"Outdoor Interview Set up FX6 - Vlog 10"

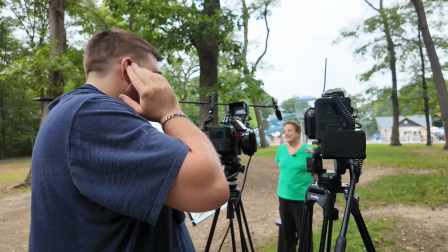[7:21]
this was the final setup here the two cameras set up there was I actually like the background a little bit better there's a nice little distance
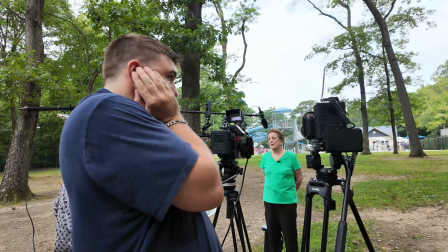[7:29]
you get the interesting uh background with the water slide and the camp activity uh it's not too distracting but it's also not too boring has a lot
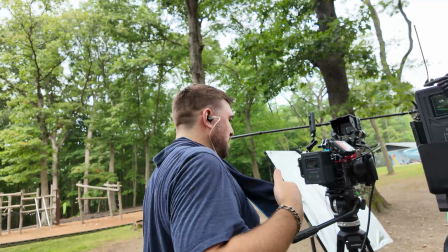[7:37]
of depth so in all in the long run when you kind of you're maybe I was frustrated in the moment that I had to like switch everything
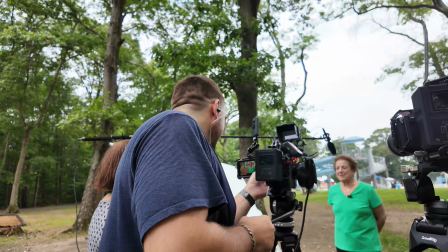[7:44]
over and and delay the day a little bit but it all works out you know that's the the rule of thumb your your challenges or your
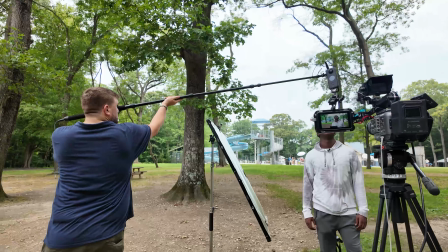[7:52]
setbacks are usually blessings in the skies
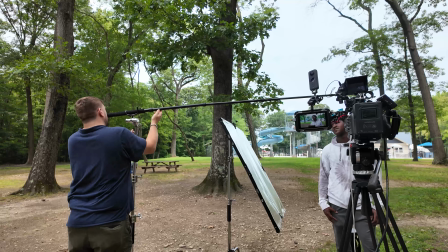[7:56]
so client was happy uh I was happy and I guess the rest of the day worked really well I was able to
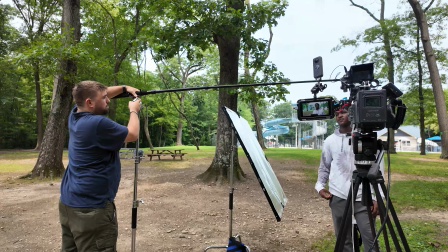[8:04]
get clean audio even though it is a busy busy location the the Sennheiser mic here helped the lav helped and I was able to
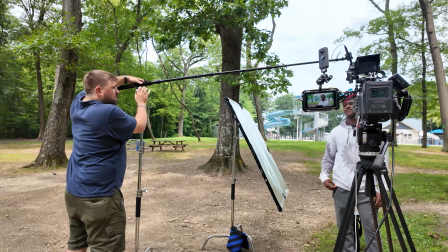[8:11]
do some tweaking and posts for it so it all worked out you just have to be adaptable think on
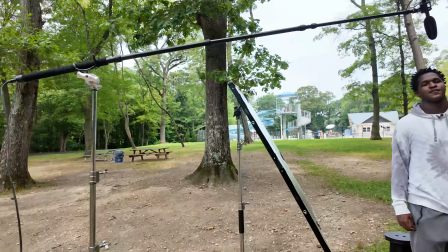[8:16]
your your toes and know what problems you can solve in post and on set
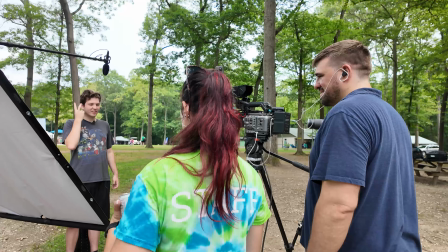[8:23]
and uh yeah so and like i said the sun didn't come out so it was a nice even kind of flat overcast day and i was able to
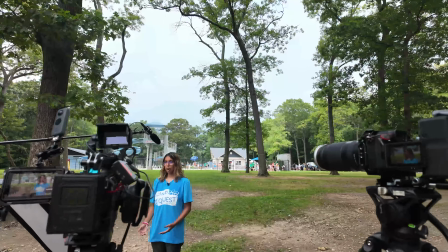[8:30]
sort of like brighten them up with the westcott screen gem along so it does outdoors are tricky but i gotta say it came out nice
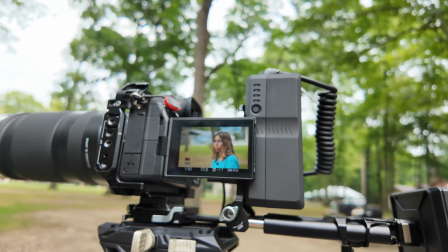[8:38]
and um i think it would have been more challenging if i did have that big bright sun blasting overhead um luckily there's a
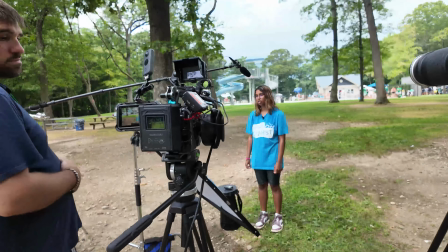[8:46]
lot of trees around here so it gave us a lot of good good shading and coverage and um yeah and then we were able to get everything done in time
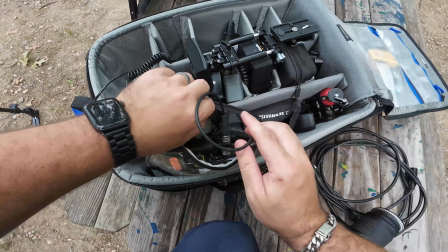[8:54]
so i guess the rule is just do the best you can with what you got and uh the client's happy i'm happy so it's
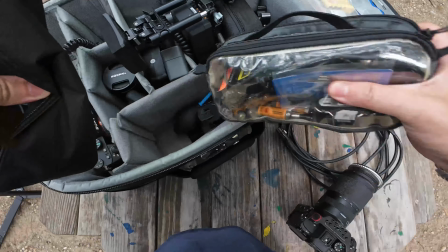[9:02]
a success in my book so thank you for watching this vlog just to give you kind of a quick simple way to do outdoor shooting you know i'm trying
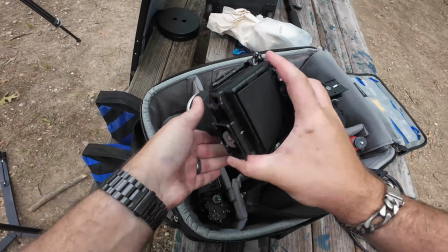[9:11]
to get these vlogs out this is actually something i shot in in over the summer and i just didn't have time to edit these vlogs because i'm actually
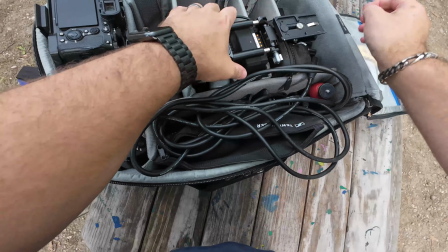[9:18]
doing all the client work now i have a little bit of lull in in work so i'm gonna kind of tackle these vlogs so stay
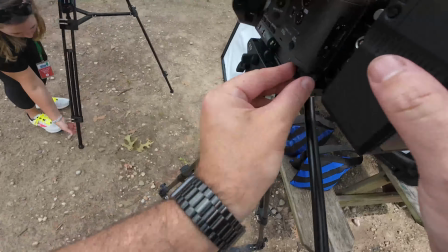[9:24]
tuned i got a few a bunch more coming and um all as always thank you for watching and thank you for uh supporting in the channel.
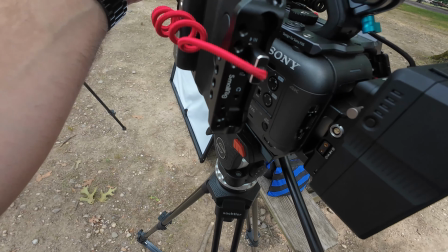[9:32]
Appreciate it. See you in the next one.